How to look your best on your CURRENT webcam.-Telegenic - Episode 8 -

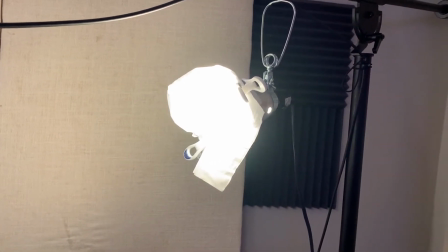247s
If you're going to use just a regular light bulb that gets hot, you can't use tissue.
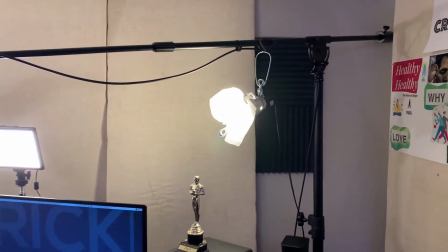252s
Best to use something like baking paper or parchment paper that is heat resistant
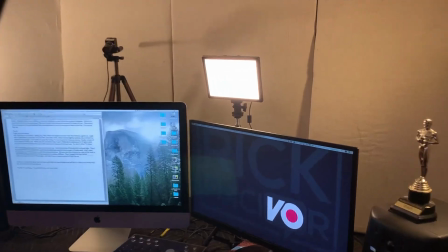258s
because you don't want to catch fire. And finally, let's talk about my key light.
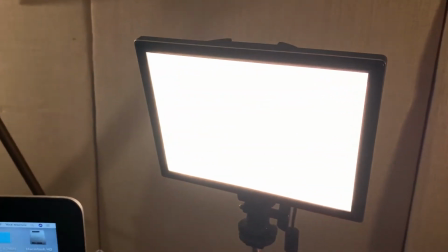263s
This is a light from a company called Neewer.
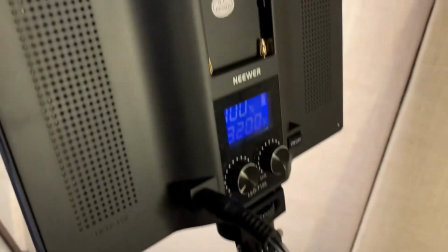266s
And if you see on the back here, turn it around, from Neewer, I can adjust the color temperature and the brightness.
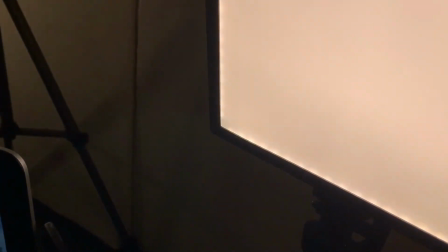275s
It's light, it's small, I can move it around exactly where I want it to be,
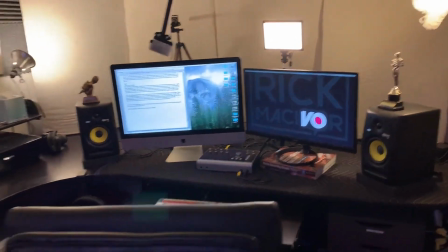280s
and it fills my light space that I want where I'm sitting, just like I want it.
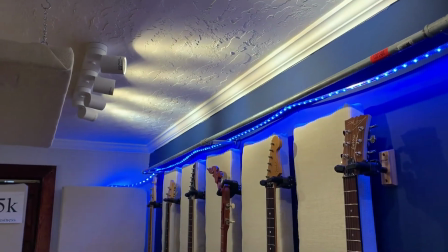285s
And lastly, let's talk about the lights that I'm using for my backdrop. These are just some simple spotlights that I picked up at IKEA,
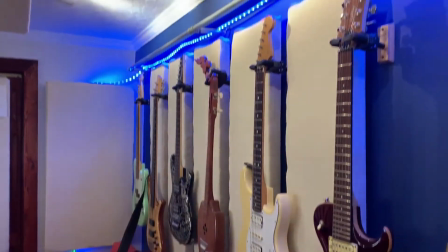292s
and they are focusing up high here and not directly on the wall, because if I tilt them down too much, it creates too much brightness.
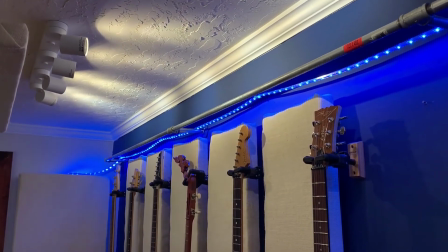299s
Remember, I'm trying to create pools of light.
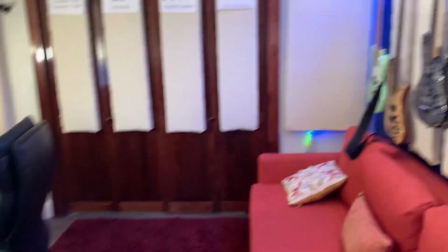302s
And so I want this middle area here to be kind of dark, and this to be bright, and that area to be bright.
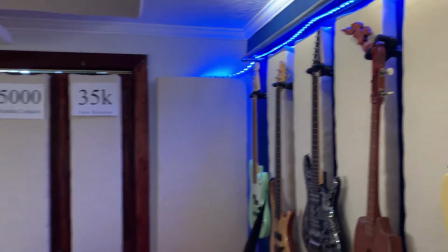311s
It creates more of a professional look that I'm happy with. Okay, then.
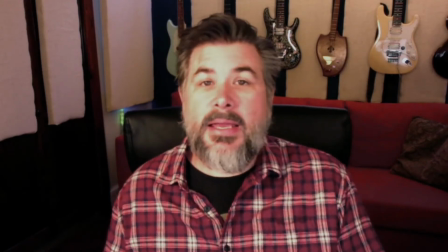318s
So that's basically it. I have a little pool of light on my face.
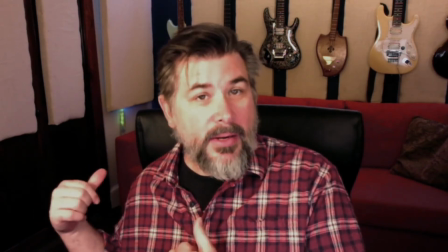324s
I have some darkness right behind me to separate me from the background, and a little pool of light in the background. And that basically is it.
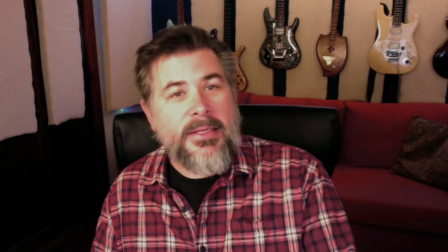332s
So I hope this has helped. Thank you so much for watching. Until next time.